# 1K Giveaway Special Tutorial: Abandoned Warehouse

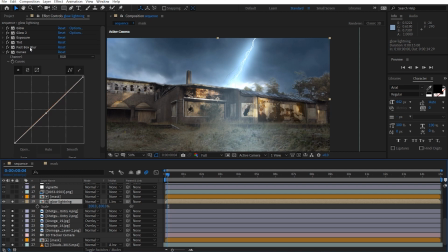[12:01]
And then what I noticed was that because this lightning is pretty bright, I needed to have some like sort of reflection, or just like some sort of subtle light that's just being bounced off of the ground here. So what I did was I actually duplicated that lightning,
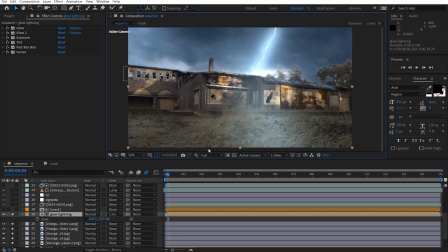[12:19]
and then I changed the scale to -100 on the y-axis, and then I just fast box blurred that out. So these effects are the same as the lightning here. It's just that I just added this fast box blur,
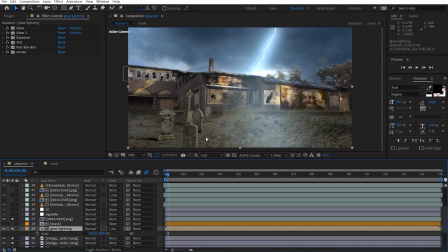[12:39]
and then the timing will be exactly the same. So don't worry about it.
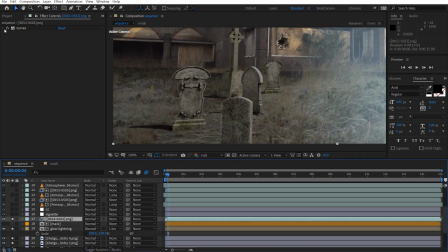[12:45]
You don't have to worry about the time, because if you did, that's going to be a problem.
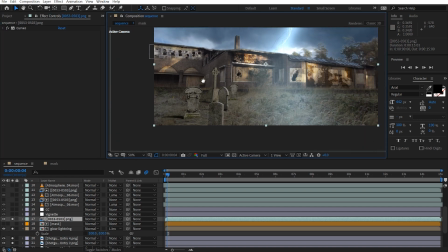[12:51]
Okay, so now that that's composited, I composited my
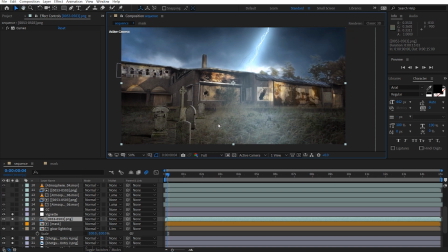[12:57]
gravestone render that I briefly discussed a few minutes ago, because that was important.
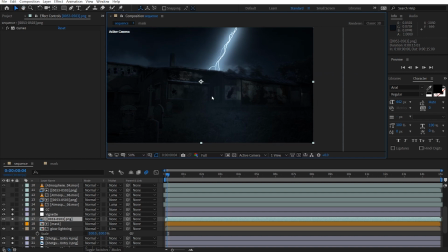[13:06]
I did a bit of color correction on this as well, just to match the ground as well.
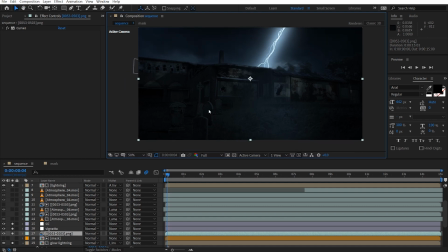[13:15]
And then I added a vignette just to draw our attention into this area, and then color corrected it. So now we've got this dark, gloomy vibe happening here.
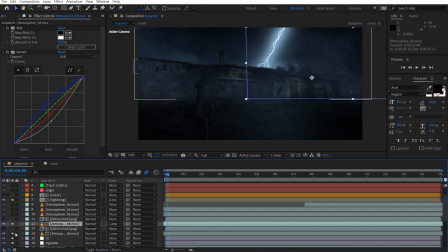[13:33]
Okay, and then I wanted to add some depth just to show how like deep it is. I guess that's one way to put it. So what I did was I just composited some of these atmospheres.
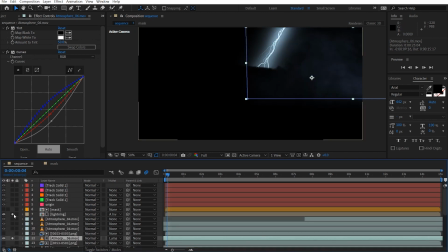[13:49]
So just give it a minute to render it out.
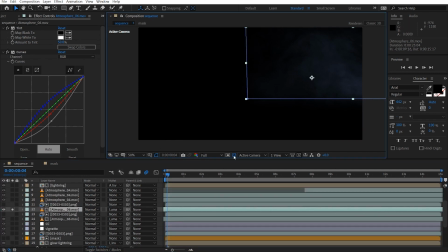[13:54]
Yeah, so if we look closely, these depths are actually rendered by, luma matted by the Z depth that I rendered at.
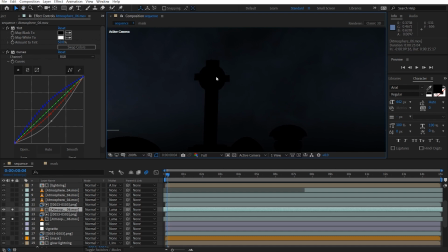[14:06]
So if I just shut all this off just for a minute, so you can see here,
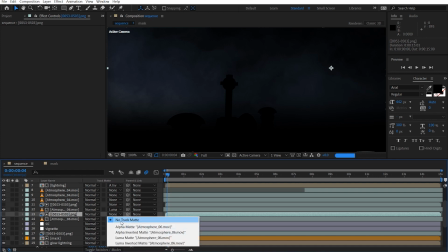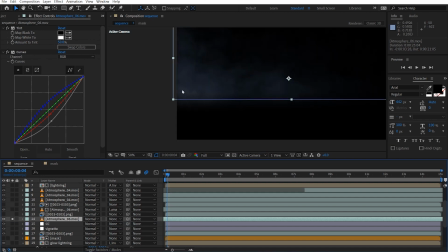[14:22]
you can't really see it, but if you look closely,
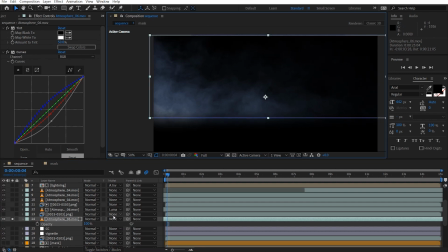[14:29]
you can see that it's being rendered, it's only being shown behind the gravestones. So let me show you what I did.
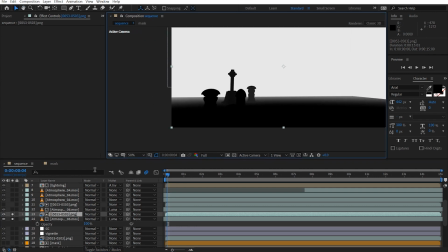[14:45]
So we've got this fog happening. I'll just turn up the opacity so you can see. So we've got this fog back here, and then I set the track matte to luma matte. Oh, whoops, wrong one.
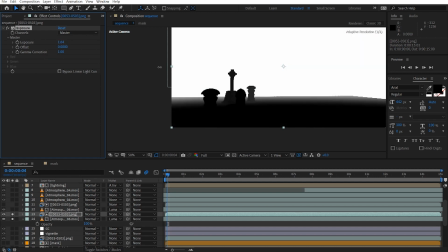[15:00]
So now the fog is being rendered behind the gravestone, and then the Z depth is just looks like this. It's just black and white.
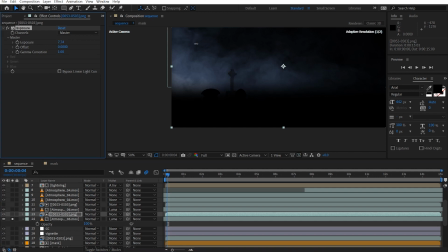[15:11]
Okay, and I can control this by using like an exposure effect. So you can control like the depth of this if you want to,
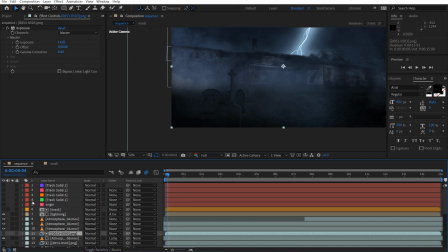[15:24]
but I didn't really play too much with this, but that's just an option you can look further into.
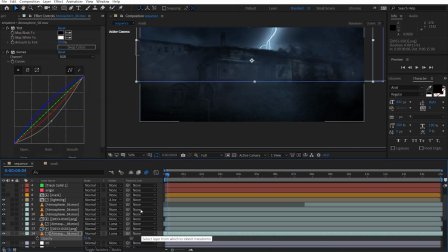[15:32]
But yeah, so you can see how it's being composited like that, and same goes for this one as well.
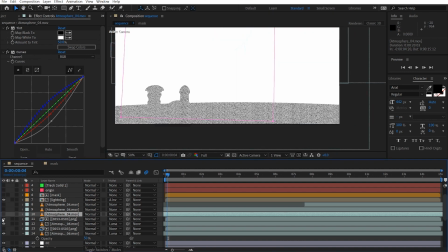[15:44]
Okay, shut up the eyes for this.
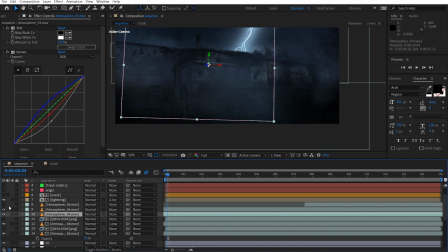[15:49]
Okay, so that's basically it for the fog, and then just turn that down to 50%.
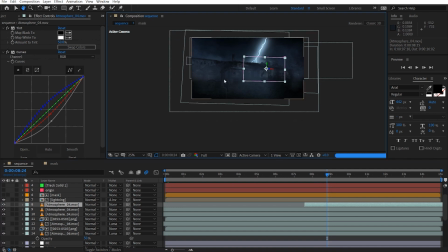[15:59]
And what I did was I added some more fogs, so just add a fog here.
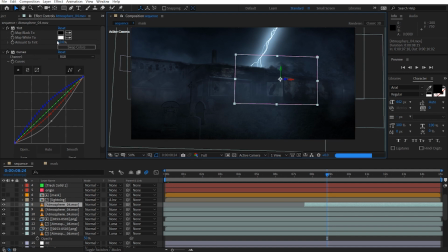[16:08]
Oh, oops.